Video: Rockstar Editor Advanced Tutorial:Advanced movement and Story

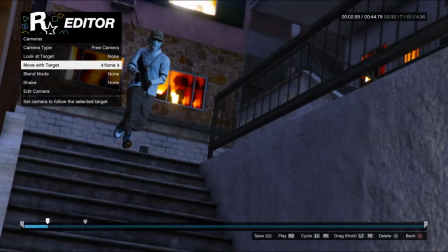Alright, for this video, we're actually going to be talking about really the story of your cinematics and the main part of also showing you how to follow really intricately with your cinematics.
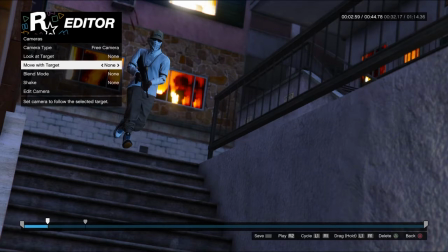Like actually following the scene and all that. With that being said, I'm going to let you know right now, the story of your cinematic does not need to be complicated, but it needs to be something that people can follow and understand what's going on in the scene. Your story can literally be unspoken. Nobody has to speak, nobody got to talk.
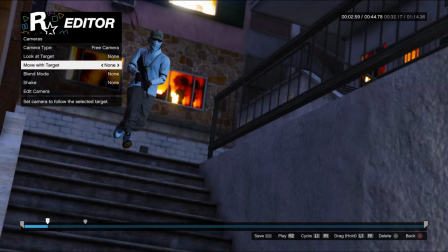But if people can understand what's going on, then it's fine.
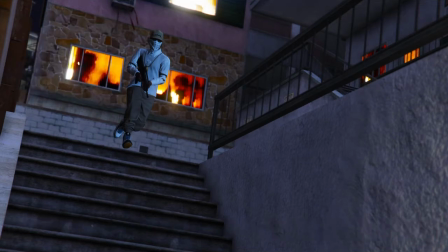Now, for instance, off the bat, my character has a gun and he's walking down the stairs. What do you think he's doing? Probably about to go shoot people. Or probably about to do something bad. Because he has a bandana on, he looks like a gangster, right? Cool.
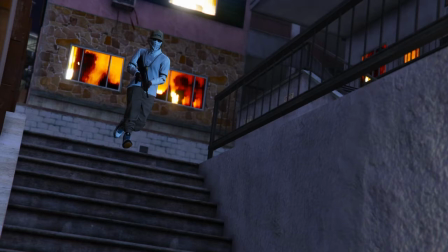All you gotta do, off of just seeing that one thing, you understand what's going on. And also, you understand that basically, based off of the fact that this is an actual video and not a photo, you can kind of already see what's gonna happen. He's gonna walk down the stairs, he's gonna go to other places.
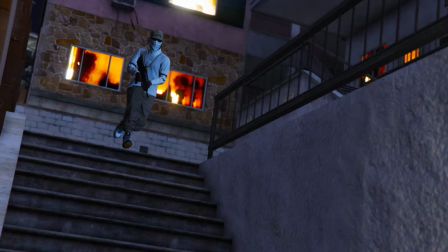Now, you may not know what this area is, and off the video that I made, you feel me? The previous video that I made talking about scenery, you probably don't even know where this is, you don't know what's going on, but you know, well, you most likely already know what's going on based off of just this,
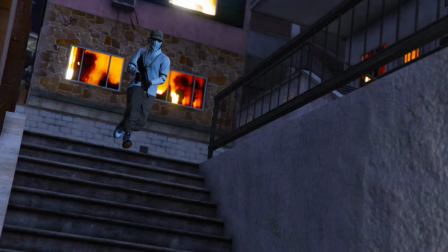but you can kind of already understand some things. You don't understand everything, but you understand enough off rip.
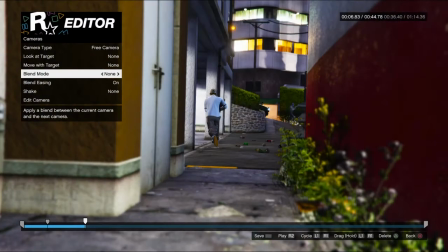Now, I already told you how to use blend method, photos, all that.
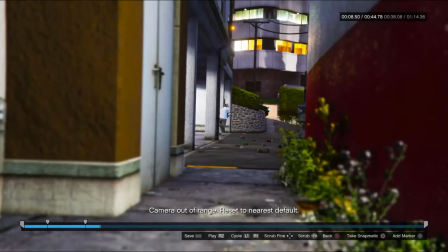I already told you how it goes. So for this, right, my character's already ran down this area really fast.
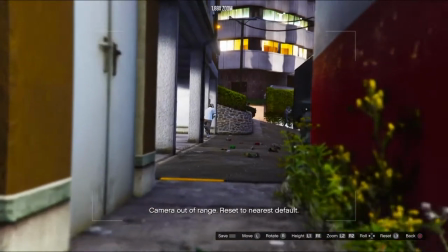He's sprinting, right? Cool. Now I just need to move my camera over to meet him.
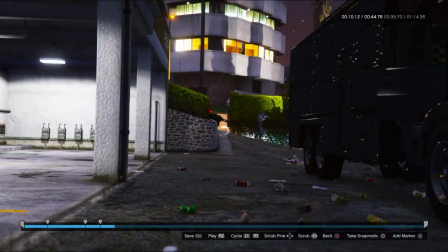Do this. Keep on following.
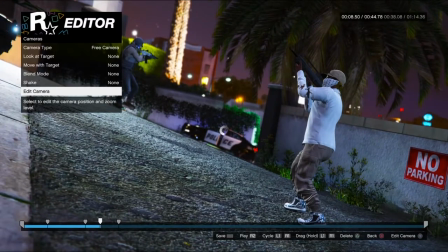Boom, right? Showing that these people are shooting, right? So now you understand more about this scene already, while it's still being made.
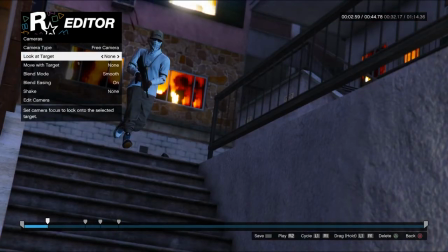Like, this is me literally making the video as we're speaking.
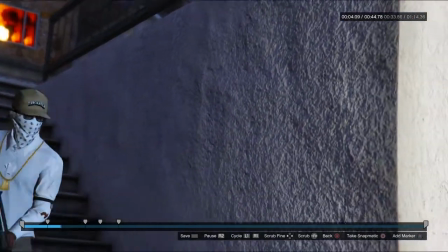So, boom,
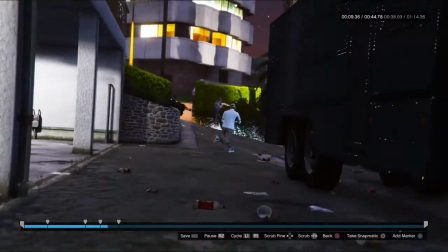boom, speed up, meets shooting.
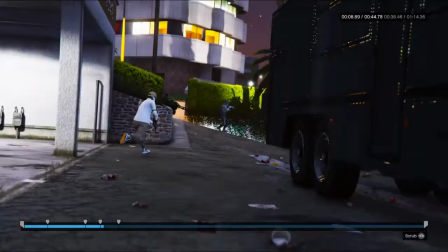Now, some of you might have noticed that at this point, the camera like really sped up.
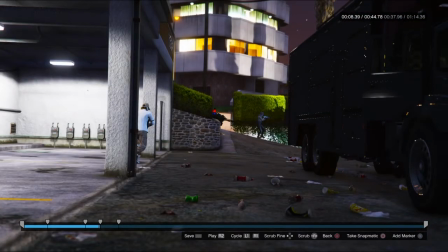In case you didn't know, the shorter the amount of time between the clips, the faster it will go.
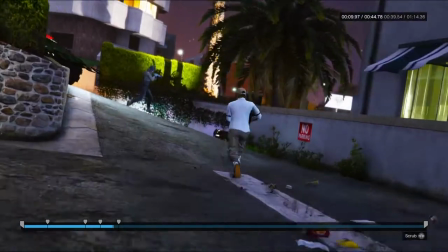Now, pretty sure that was obvious to most people based off of, you know,
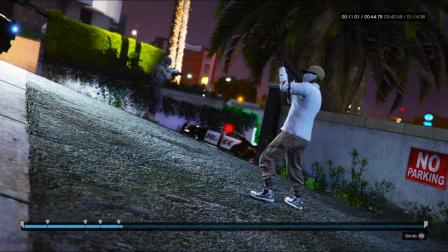previous video and how it worked, but in case you really didn't notice it, or I didn't explain it clearly enough,
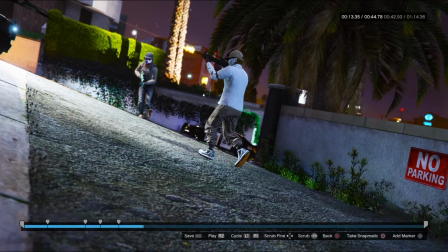that's how it goes. Now, I'm gonna let you know right now, the scene that I'm making right now is more or less in my style, excluding the fact that the finer details are not putting in.
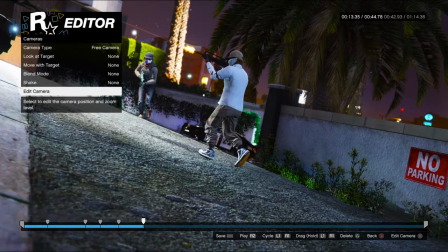For instance, depth of view is just focused on my character, 60, not changing it, not doing too much, but however, I do need to change it to
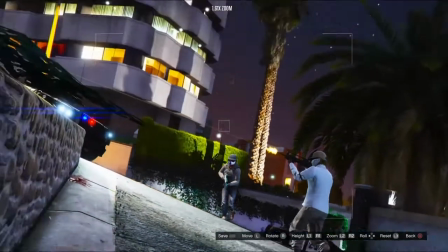default right now, and then show that he's getting killed,
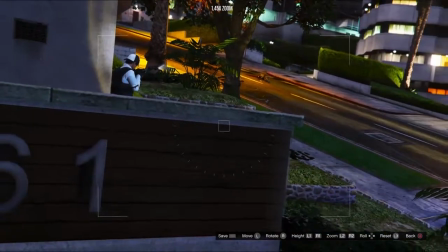and then I need to show you the other person up here, and I need to zoom out so you can see this.
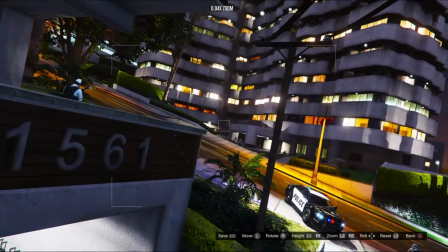I'll probably have the camera move back right around here so you can actually see the scale of what's going on.
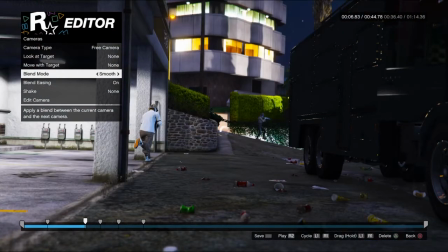Now, people aren't dying, cool, like you don't see them actually dying on camera, it doesn't fucking matter.
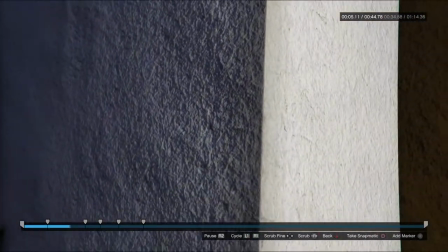You see them shooting everybody, and you know that people are dying, well, really just the cops.
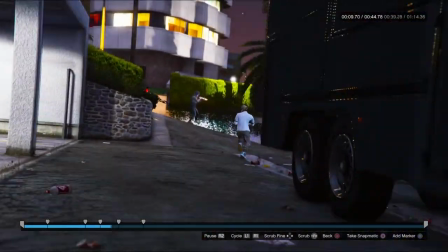You know what's happening. Nothing too crazy, right? Boom.
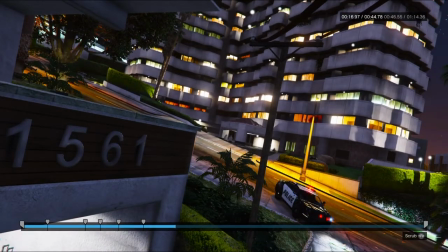He jumps down, moving. Alright, cool.
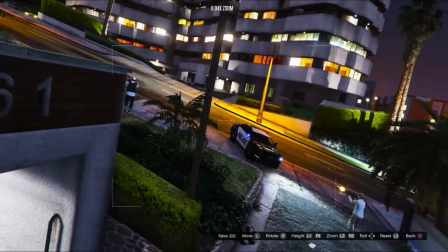Now, with that being said, you need to understand that if you don't know where to go from a scene here,
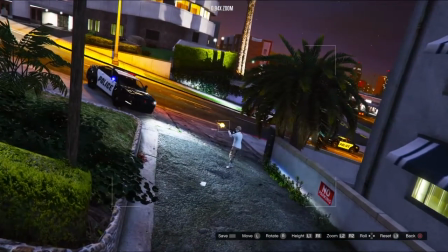even though you already know the story and all that, you can make necessary cuts.
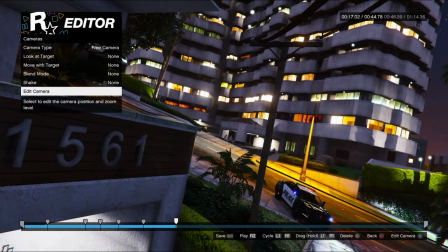Like, for instance, right here, I could have had it where instead of continuously following this,
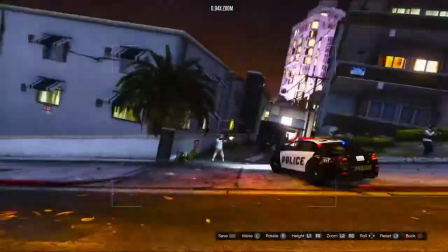I could have had a cut and put the camera right here. But that's not in my style.